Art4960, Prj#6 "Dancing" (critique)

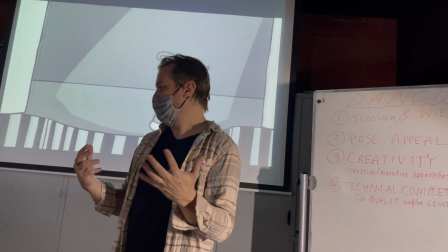49:30 And before the curtains close, we can get some sort of reaction. So we need time to process what the dance is to the audience.
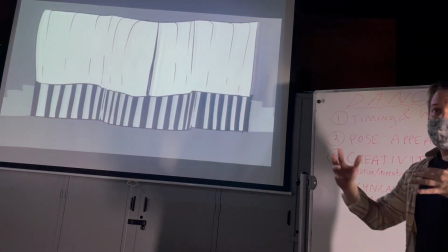49:40 Anything else like that? Are you picking up some really interesting secondary animation going on here?
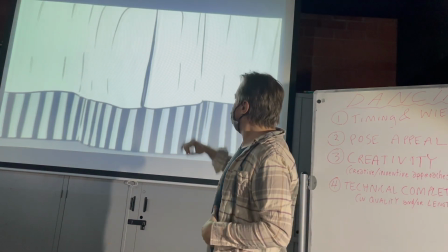49:47 Let's watch it again. Look for the secondary.
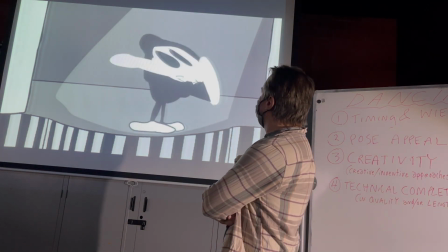49:54 Yeah. Well, here.
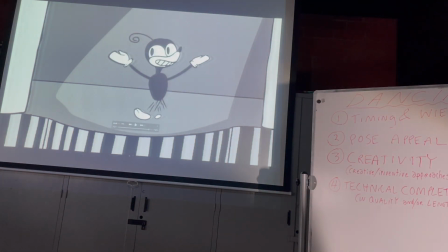50:02 Really nice. There's one thing that I might do that this goes in the aspect of twinning.
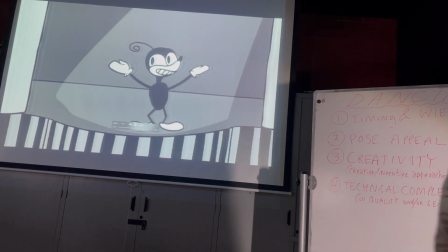50:11 You have nice secondary animation on this cowlick hair coming up.
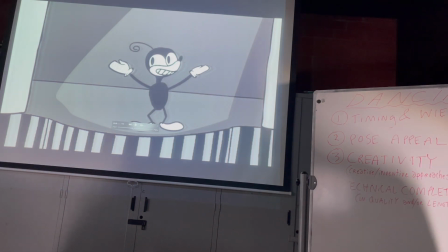50:17 And if we watch it move,
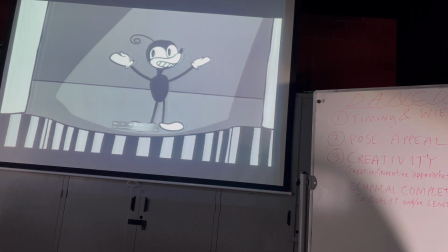50:22 it kind of moves with the hands. Here it moves a little bit separate, which is good.
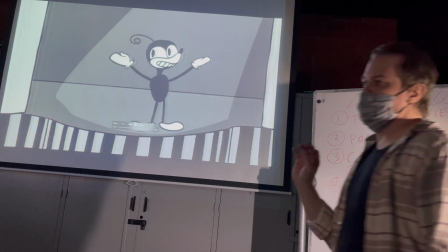50:30 We're aiming at first for asynchronous.
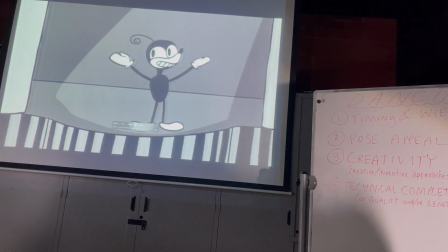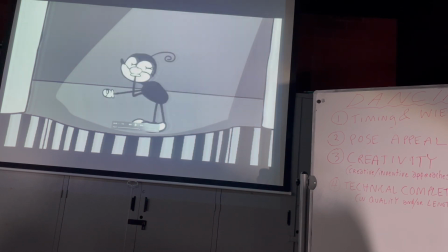50:39 So if there's another part where the hands are coming down, I think it's here.
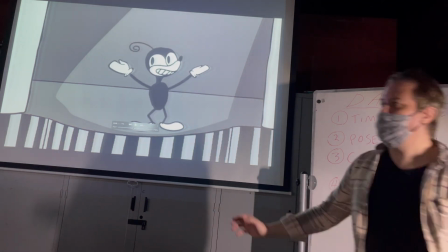50:47 Here, I think it's a little bit too close to the timing of the arms, so it could just be delayed by 2 or 3 frames.
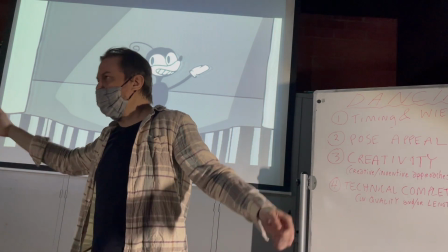50:53 The arms come down, and then the hair comes down. And the twinning of each arm.
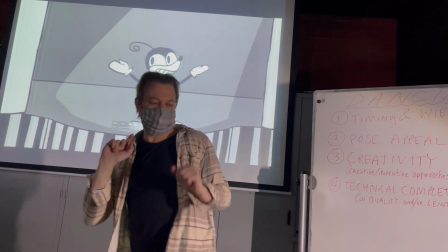51:00 I thought I saw you.
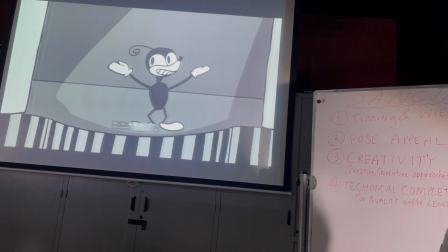51:06 Okay, the movement is, if you look at the left and the right hand particularly, they move a little bit too close in synchronicity.
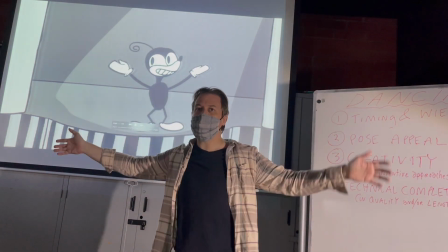51:19 So you could just have one hand come down like that. Just give a little bit of wiggle to it.
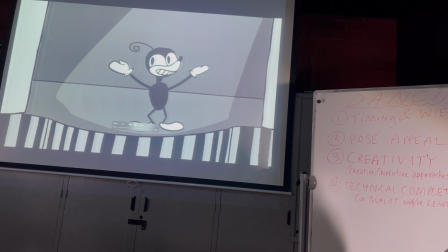51:25 Here or there. Very easy to implement and insert, just to delay that shot. And let's look at some of these smears. They're really great.
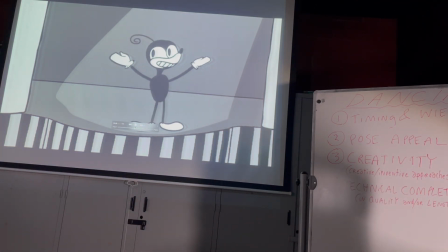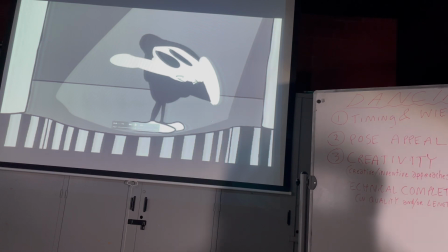51:41 That's really cool. So were you just experimental when you did that, or did you have like a design of how?
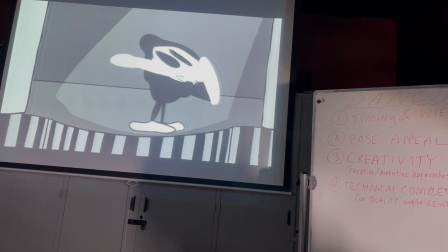51:48 Did you just use a smear tool in After Effects? I mean, in Photoshop? I was just experimenting to see like how it would look.
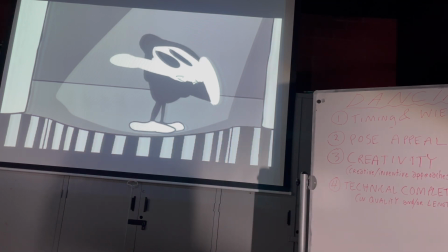51:54 Yes. I did a couple of them. Yeah. Many of them did reviews, but I like this one.
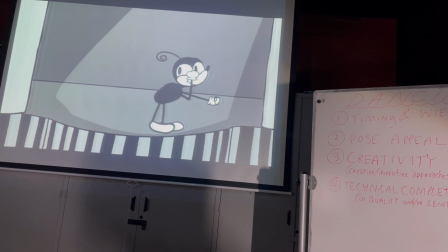52:00 Yeah.
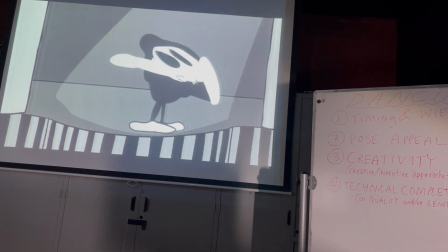52:05 It really is just one held for 2 frames, right? You could like do a little bit of a trail.
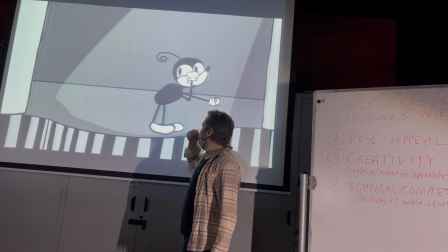52:13 It's like 2 frames before. You could say this is like the 4th frame. You could do a little bit of a trail.
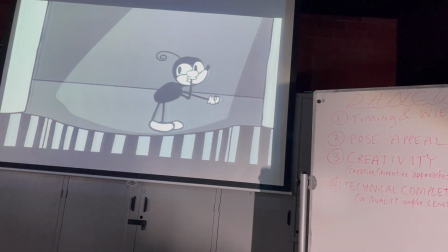52:19 It's still left over, so you have 2 frames. Or 2 poses on 4 frames of a smear.
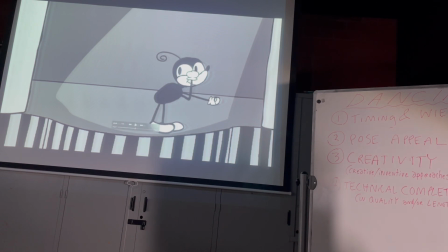52:27 We're pretty good.
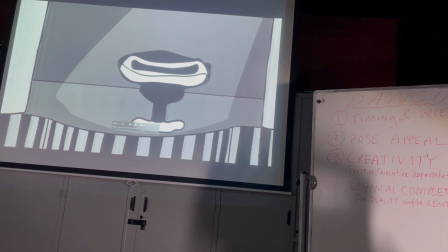52:32 That's a classic. I see that all the time on these kind of stylizations.
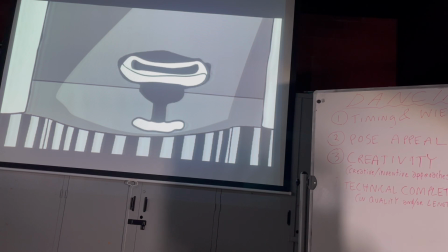52:37 Very, very cool.
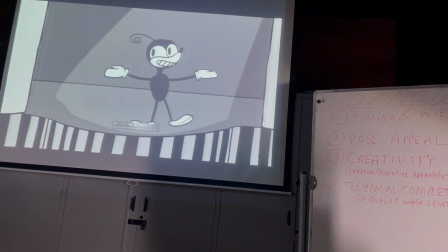52:52 It's also the classic twirl blur. Nice. Just watch it one more time.
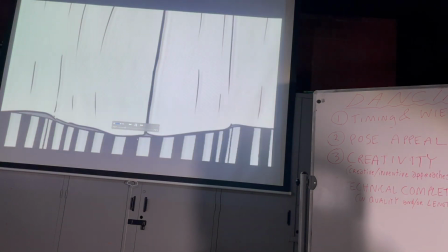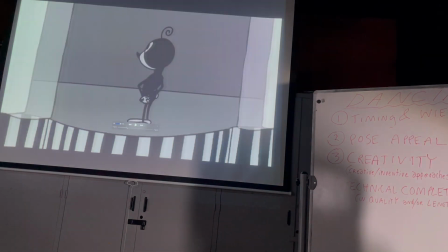53:07 Just note something pretty nice. The character, this is a staging issue.
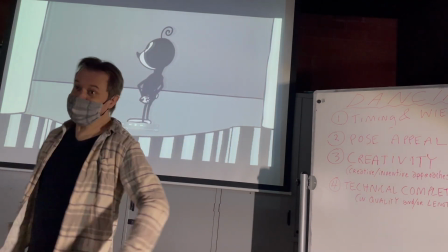53:12 When the curtains open, we see a character that's not just facing the audience straight on, they're facing obliquely or 3/4 to the back.
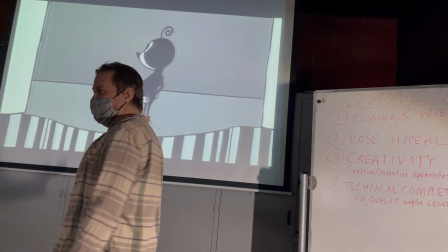53:21 And it's a unique way to present the character.
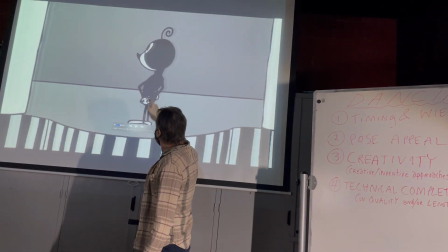53:24 You might put like this leg right here, which seems like the weight of the character and the big head is pulling backward.
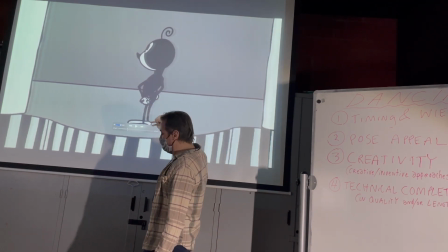53:31 You could place that leg a little bit further back, like this.